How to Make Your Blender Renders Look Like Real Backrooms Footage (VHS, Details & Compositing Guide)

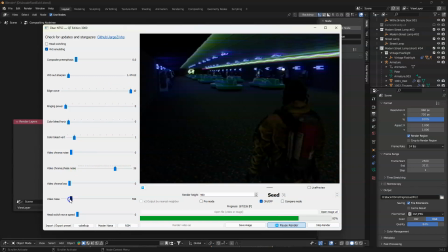Kind of glitches it out. Chroma noise, video noise, max that out to see what happens. You see it gets really grainy. Look at that. You see? And that will actually look pretty good, honestly.
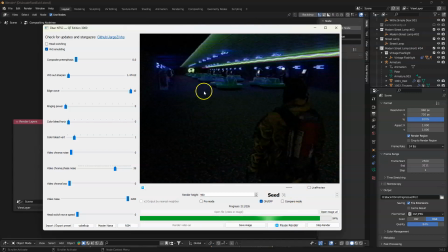So after it renders, the program's going to close. So don't worry. Like, look, it's about to be finished, the render on the VHS program. It's going to close the program, but it still saved your video. Okay, so don't worry. So it's going to close the program.
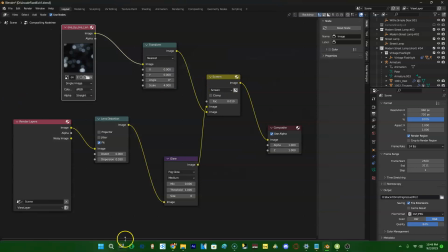Okay, so you're going to be like, whoa, what happened? All you do is go find the file. If you find the file, it's going to be there. Okay. So it's going to close, but you already saved your file wherever you saved it, and it's going to be
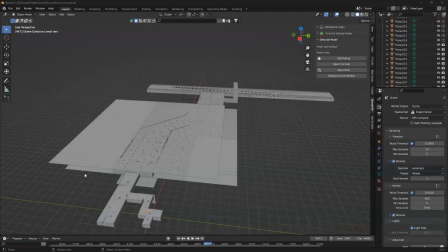good. Okay, so let me pause here for a second. Okay, so make sure you're on cycles.
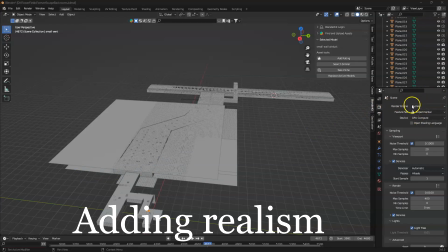Every time I make a video, everything is rendered in cycles. I don't like Eevee very much.
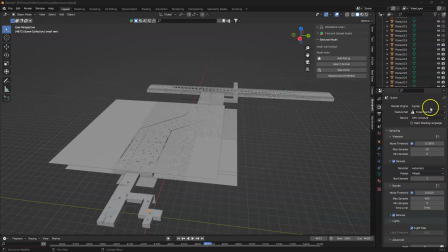You can do videos in Eevee, but for me personally, I just use cycles. And this is kind of like an overview of the beginning of the map.
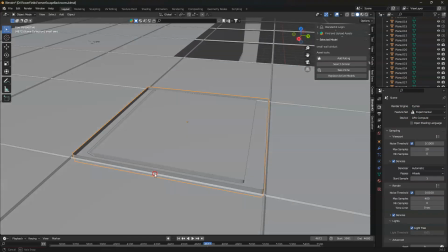So the video starts off right here, okay, in this area.
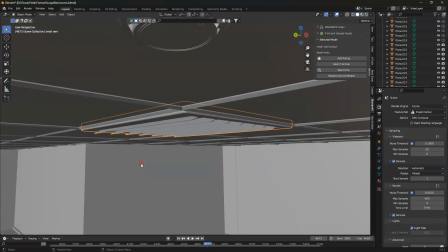If I can get it in there, it's because it's kind of tight in here. And I'm not very good at navigating, honestly, to be real.
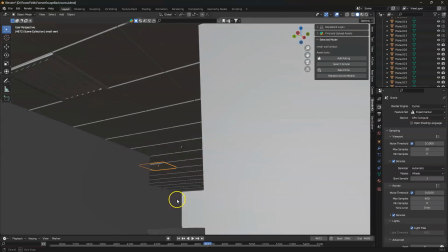So I made just like a very simple room. Started off with a cube.
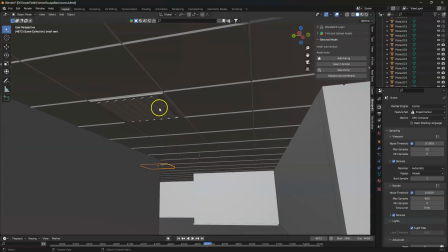I just extruded the edges, started messing around. And these little details that I add, the ceiling, of course, is going to be a wireframe. So first you have your ceiling, like the actual plane. You duplicate it, and then you add a wireframe modifier to it, and then you just thin it out,
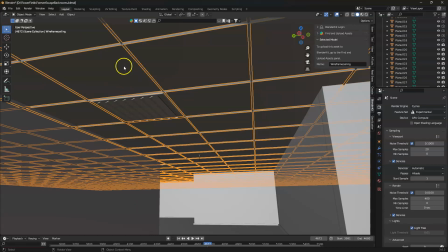and that's going to give you these little slits right here that create the ceiling.
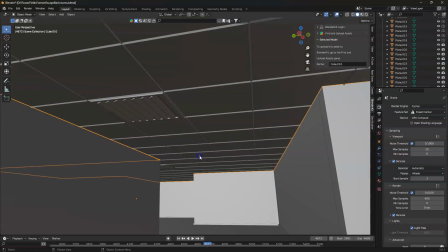And then this vent and this fire sprinkler right here, if I can get to it, this is all from Blender Kit.
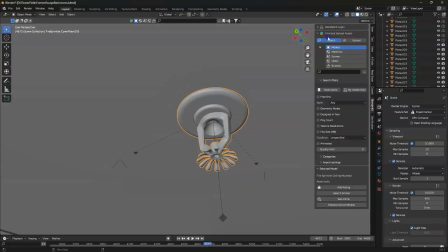Okay, so if you have Blender Kit installed, all you do is search up, like I say, like fire sprinkler. Let's see if it comes up. And I have the free version, so you don't have to pay for anything. It's this one right here, as you can see, fire sprinkler mounted.
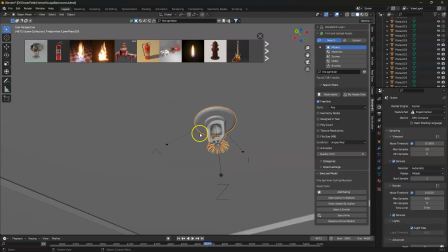You just drag it in, okay, and then you just throw a couple in there, here and there,
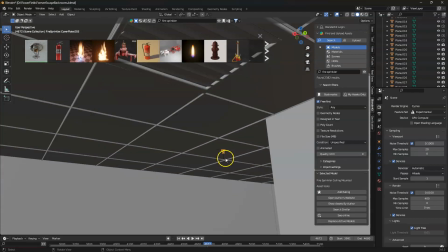throughout your ceilings, and that kind of just adds those little details is what really makes it realistic,
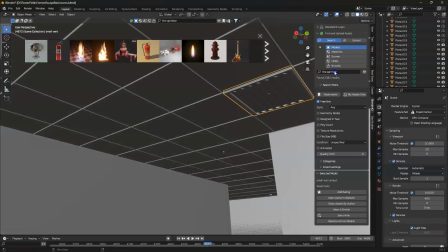guys. So same thing with the vent here. I think I just put like air vent maybe.
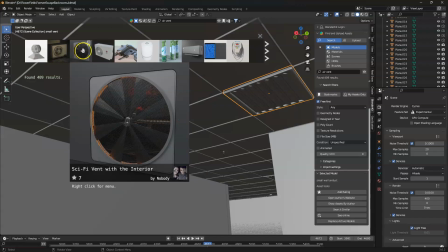So to save time, I don't model everything myself, even though I could, but it just take more time.
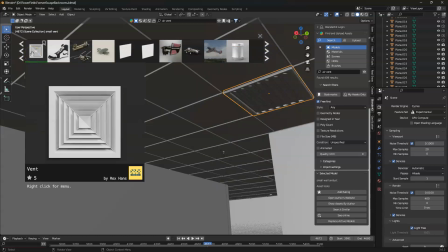So a lot of things I'll just add it in. So yeah, it's this one right here. Either this one, there's a few of them you can use. So this one right here, air extractor, vent right there. I've used that one before.
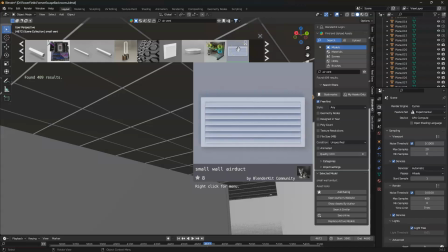There's this one right here, small wall one. That one's pretty good too. This one right here.
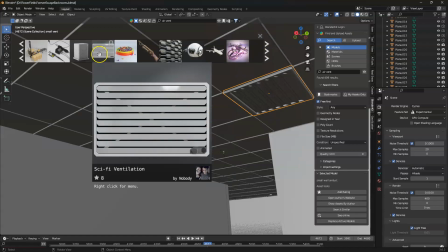So there's a lot of them you can use, like this one. So
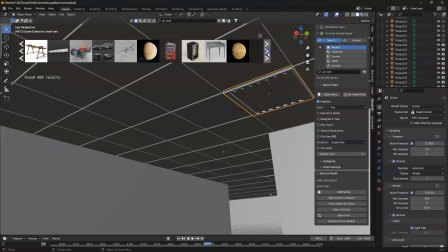air vent. Maybe if I just put vent. Whoops. Yeah.
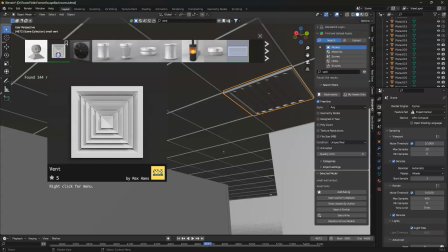So you can use whichever one, but make sure it's one of these that you can actually mount onto the wall.
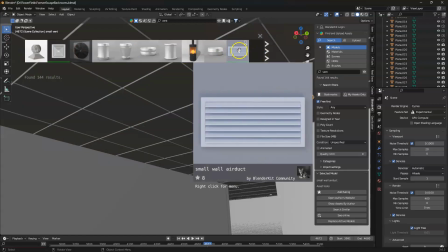I think honestly it was probably this one, and then I just stretched it out and I made it into a square.
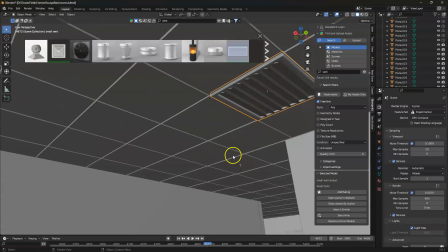Okay, so those vents and that fire sprinkler are gonna add a lot of realism to your renders. And then I think the last thing I used was like a fire alarm. I don't know if it's gonna come up or not. I forgot what I searched for that one, but there's like a, right now I'll look for it.
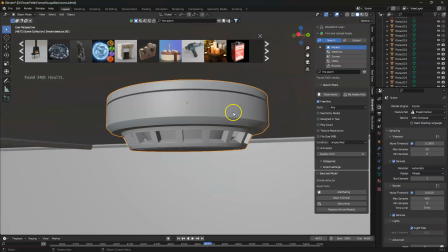Right here, this one. This one right here, like this little fire alarm thing.
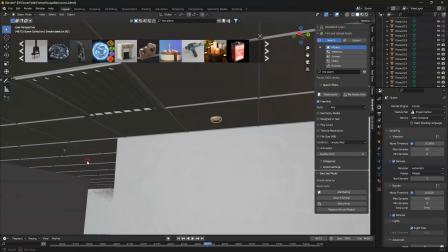If you just add a couple of those throughout your render, it adds a lot of realism to it. Smoke detector, I think is what it's called. Yeah, it's this one, smoke detector.
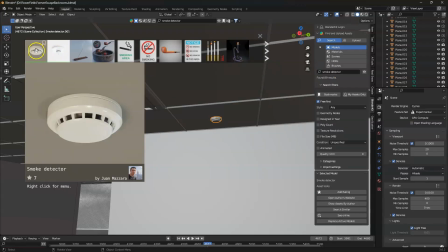Okay, this one or this one looks more realistic. So I use this one and I'll just drag it in.
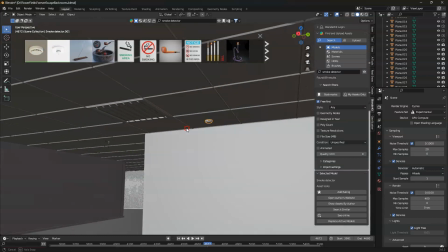Okay, I'm just saving time. Honestly, it's gonna take a lot of time to set up your scene.